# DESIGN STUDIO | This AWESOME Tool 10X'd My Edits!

Design Studio makes this so much easier with add-on elements.
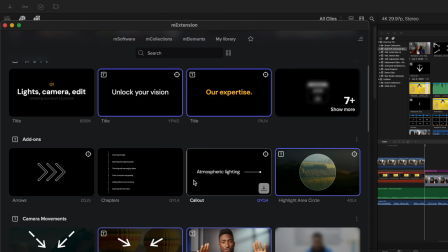I love this simple arrow animation, a callout with a handle, and one of my favorites is a highlight area element.
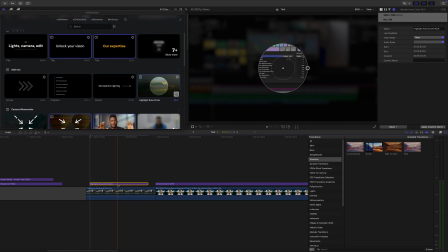I can just add it above my timeline and adjust the position and size of my highlight area.
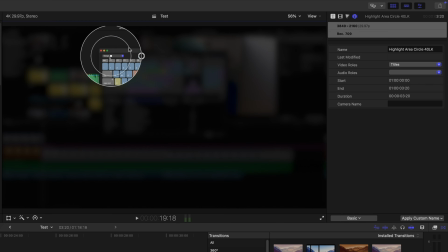And if the part I'm trying to highlight is small, I can also adjust the inside scale to make it easier to see. This tool has been so helpful. Another thing you probably know if you watch this channel is I use a lot of screenshots in my videos. I also have quite a few long talking head segments and quite a few jump cuts. Now, the content in these shots might be interesting, but visually they're boring. To spice them up a bit, I like to use camera moves. For long, talking headshots, I like adding a constant zoom. Just a little bit of subtle movement makes a shot a lot more interesting. And this can go either way, in or out. If I, or a subject in my video says something important, a quick zoom really helps drive this point home.
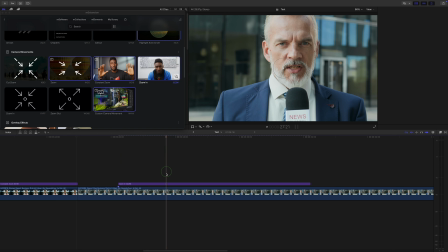You just drop this element above your timeline, adjust the position and scale. Just like with title card backgrounds, you can't animate like this in Final Cut Pro. And even if you could, this is so much faster. For transitions in my project, I typically stick to two types.
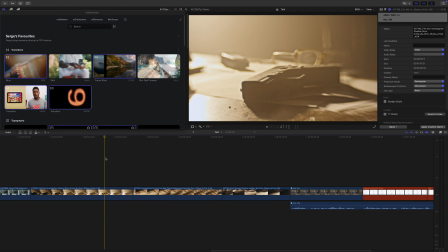If I want to add an artistic transition, I love using film-style transitions like this one here,
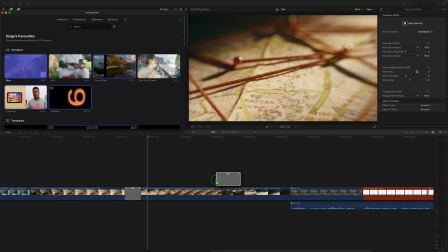or this film burn one. Something that helps drive the story.
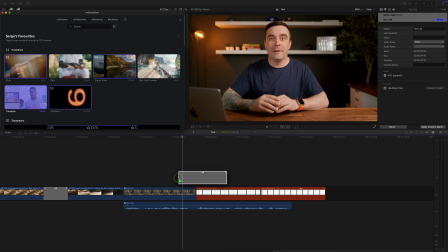For my tutorials, I stick to simple screen swaps. I love using a split screen style swap,
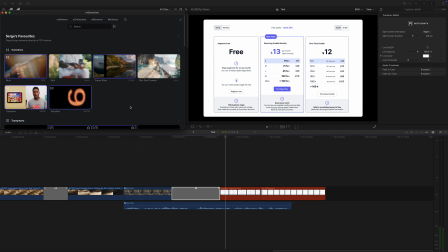or just a simple frame slide like this one here. Something simple and not too distracting. One feature I'm still shocked Final Cut Pro doesn't have is a built-in split screen effect.
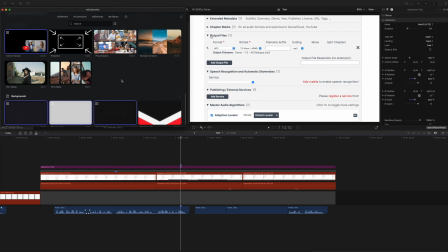Once again, Design Studio to the rescue. Some of my favorites are the simple 4-screen preset,
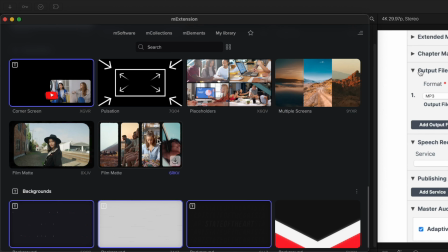a 3-screen vertical, and I love this film style preset from the M-Film map collection. These are my favorites, but Design Studio has so many more to choose from. Another placeholder I love to use is this corner screen. This is really handy when I reference another video.
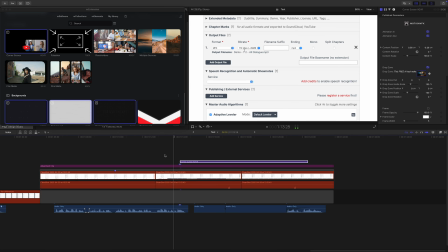Instead of just talking about it, I can use this preset and just have it pop up in the corner so my viewers can see what I'm talking about. And last, if like me, you make videos for YouTube or one of the other social media platforms, Design Studio has a ton of social media elements.
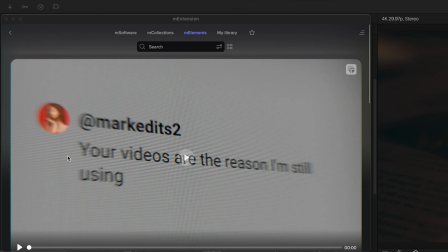Here's a few of my favorites. When I ask a question in one of my videos and want my viewers to comment, I love using this comment animation.
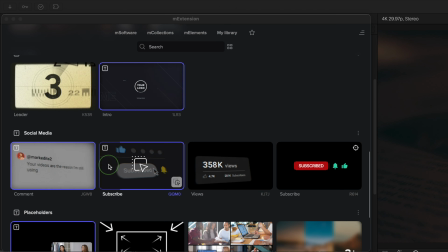It looks so cool. Or at the end, if I want to ask people to subscribe as my call to action, I often use the subscribe preset.
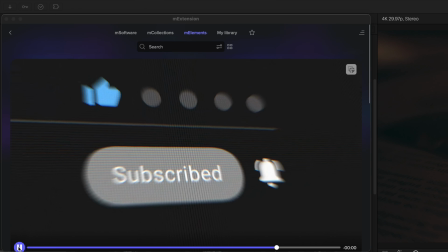Once again, looks great and a good visual cue. Also, sometimes during the video itself, I like to remind people that if they're enjoying the video and want more like it, to subscribe to my channel and like this video. Instead of me interrupting the flow in the video and saying it, which I hate when other people do,
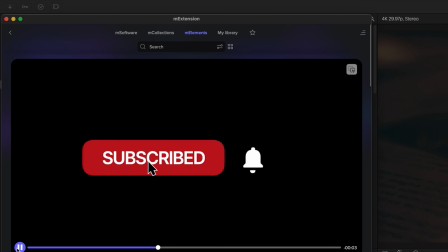I like to just add a simple subscribe animation like this one in the bottom corner. Just a nice reminder, because all the likes, comments, and new subscribers really do help channel growth.
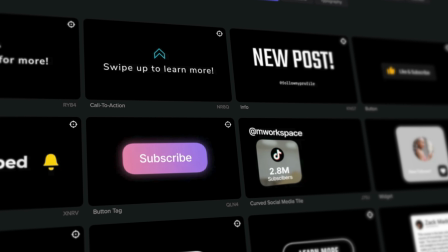And Design Studio has a nice collection of presets to visually convey this. These are some of my favorites, but Design Studio comes with so much more.
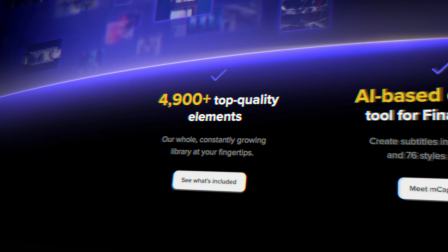Over 4,900 top quality elements to be more specific, and one of the best captioning tools I've ever used. And just like me, you can make your own favorites collection in Design Studio. There's a couple different ways you can do this.
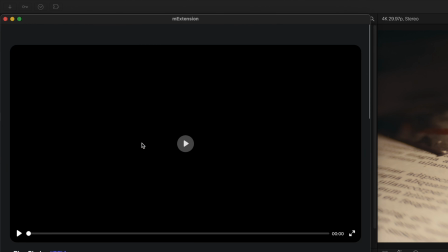When you find an element you like, click on it to open the detail view, and click the start beside the download button.
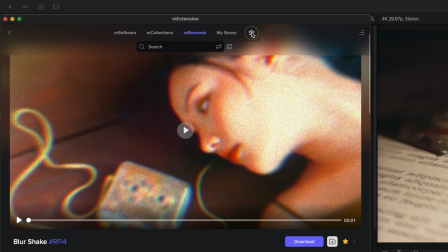This adds this element to your favorites collection, which you can see if you click the start at the top of the window. If you want to get more specific,
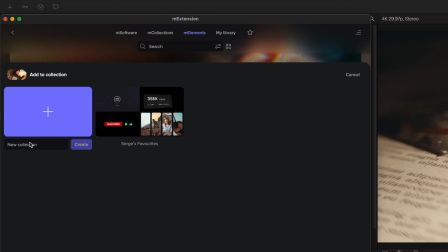click the folder button and make your own custom collection. This is a great way to organize your Design Studio elements so you can find them even quicker.